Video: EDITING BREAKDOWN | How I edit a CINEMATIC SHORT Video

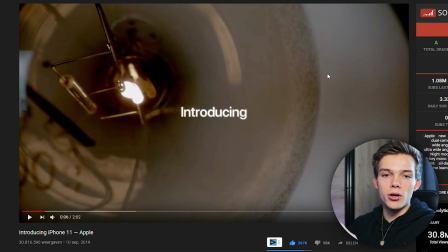This was obviously a lot better But they have it like a budget of a few million and we just have like a camera guy with one camera And yeah, but I'd seen this shot and like a week later Arjen came with the idea for this new video and had written a bit already and I just linked the two things together Because the first sentence of our video is it all begins with a buzz an alarm going off and then this shot So it was it was easy So I was like,
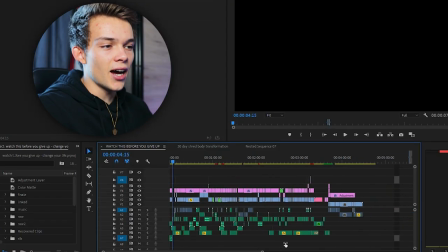yeah, let's recreate this and let's see how it goes and well So this is the timeline and everything that's green here are sound effects or music and
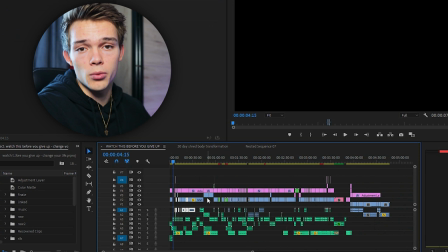some of the blue parts here That's just audio original audio of the clips that we recorded I use it for background noises or for sound effects effects.
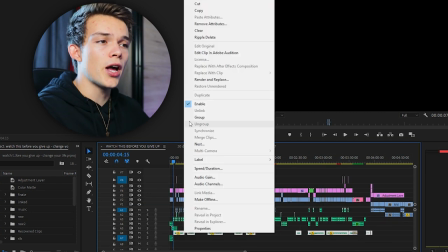I'm a bit sick today by the way, so I'm sorry about that So I'm gonna mute the music for now so you can hear the sound effects a little better because a lot of work went into that obviously
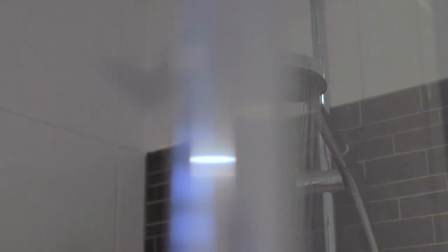You get up out of bed get ready brush your teeth eat some breakfast
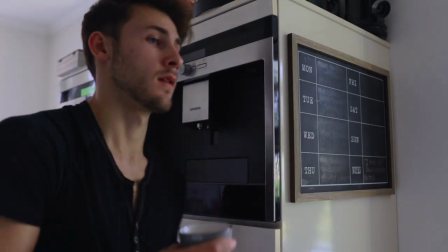grab your cup of coffee and Then you go to school
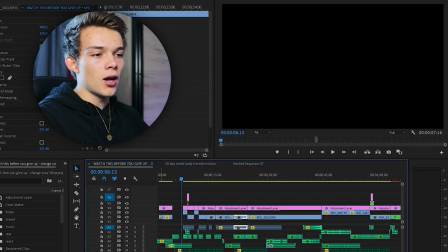After a long day of studying you finally come home and okay, so for this sequence It obviously starts with the the sheets actually a lot is happening here And
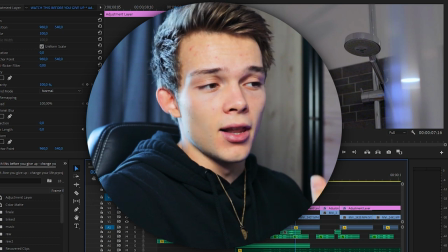you may not notice which is actually the ultimate goal because the less you notice the smoother it is So let's break it down the
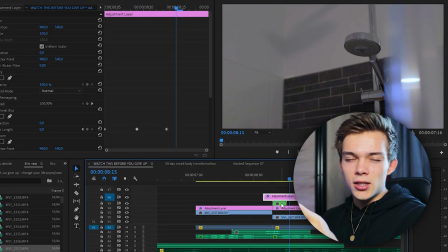original shot Frame by frame this is just done with masking these green clips are nested sequences when you double click them You go to a new
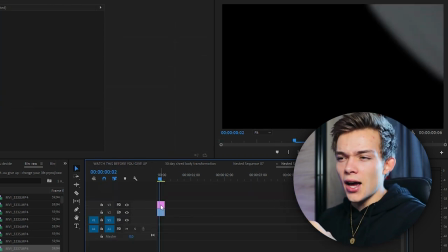sequence new timeline basically and here you can see what's happening This
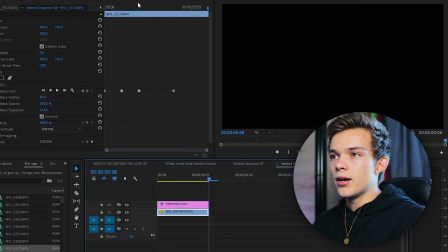is color grade obviously So that's this one and here you can see the masking the masking is basically done.
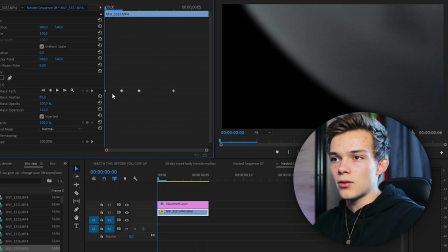Let's just get rid of that It's basically just following the sheets and masking that out,
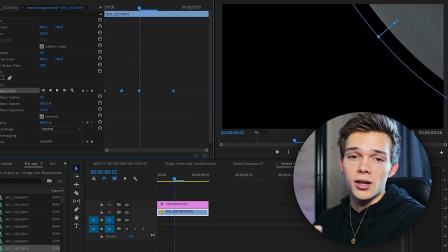fatter the bit out so it doesn't look as sharp Which wouldn't look as good because it looks like there's some motion blur right now So that's what's happening in the green part right there to make a little
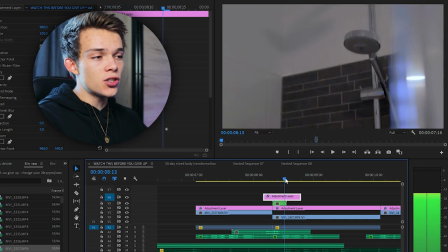bit smoother Mmm, and what I add you will see this more often is this adjustment layer with basically a Directional blur which is
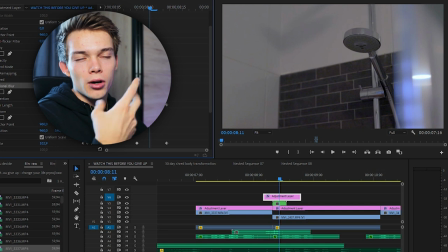doing this let me go to the frame where you can see it basically adding some motion blur or it looks like There's some motion blur and the transform look this
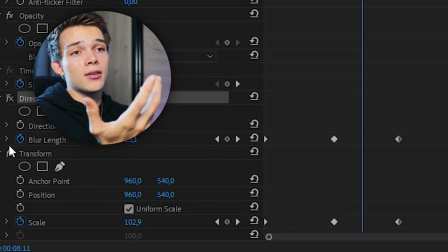one is basically zooming in and out real quick Why because if I get rid of that it looks like this you can see here the
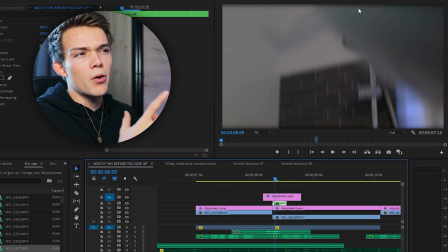edge pixels are gone because it's it's blurring them out So it's smearing them basically over the screen and they're basically gone. They're black right now So you can fix that by zooming in a little bit in and out real quick On the same keyframes
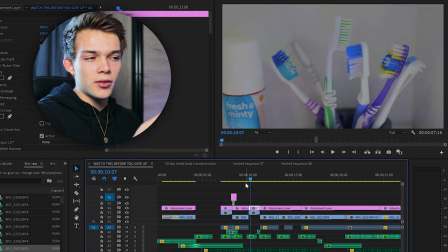basically as you can see here something else in this sequence and basically for every single sequence But I will talk about it this one time color grading. I used to color grade just like I was like alright I'm gonna do this. This looks good now. I had more of a a Professional approach to it watching tutorials on it and actually learned a lot in
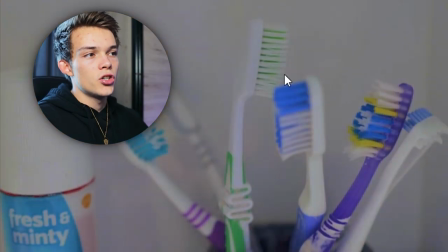the past like weeks But this is shot before shot after and I've done this for every shot
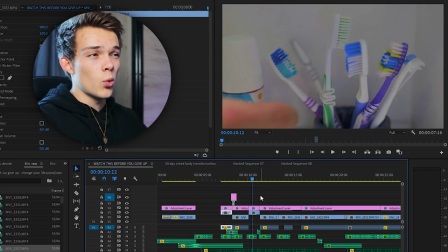Individually, which took a lot of time, but was worth it in the end I guess you guys are still killing it with this support. So let's hope it is it's a hundred views a hundred views Yeah, 100 views let's hope it hits 100,000 views and let me just drink my water So that took a lot of time,
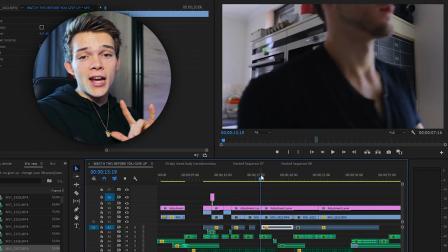but that's for every single sequence every single shot But yeah now the outdoor shot walking away You hear that you hear the keys a
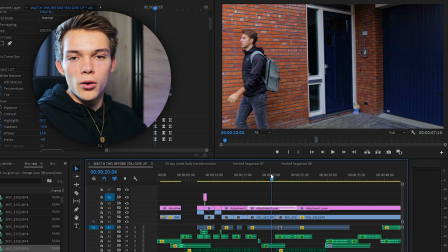little bit But I'll be talking about sound effects at the end of the video this part was just done with color grading just adding and Subtracting certain things like
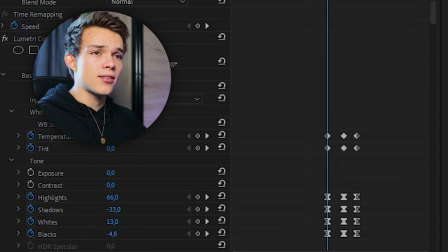exposure and stuff like that highlights mainly white shadows blacks as you can see here The tint I changed a little bit because I mean the time of day changes
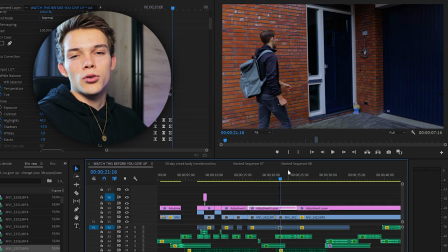because this is morning and This is somewhat later in the afternoon or something so that's why this shot right here is darker It is a little bit more bluish and then when you go a like few seconds back It is a little bit more sunny and
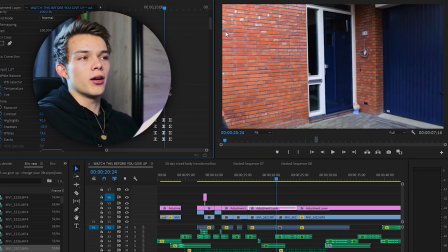a little bit more orange and in between I made everything a little brighter so you can see sort of the day going by real fast because it gets a little bit brighter At the peak of the day or whatever could have been better could have added a lot more But I just simply didn't have the time for that next sequence upstairs and take a minute to relax a bit
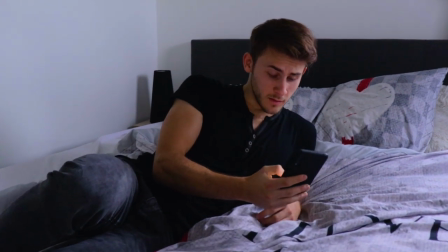But then you realize you forgot about the deadlines you have the next day.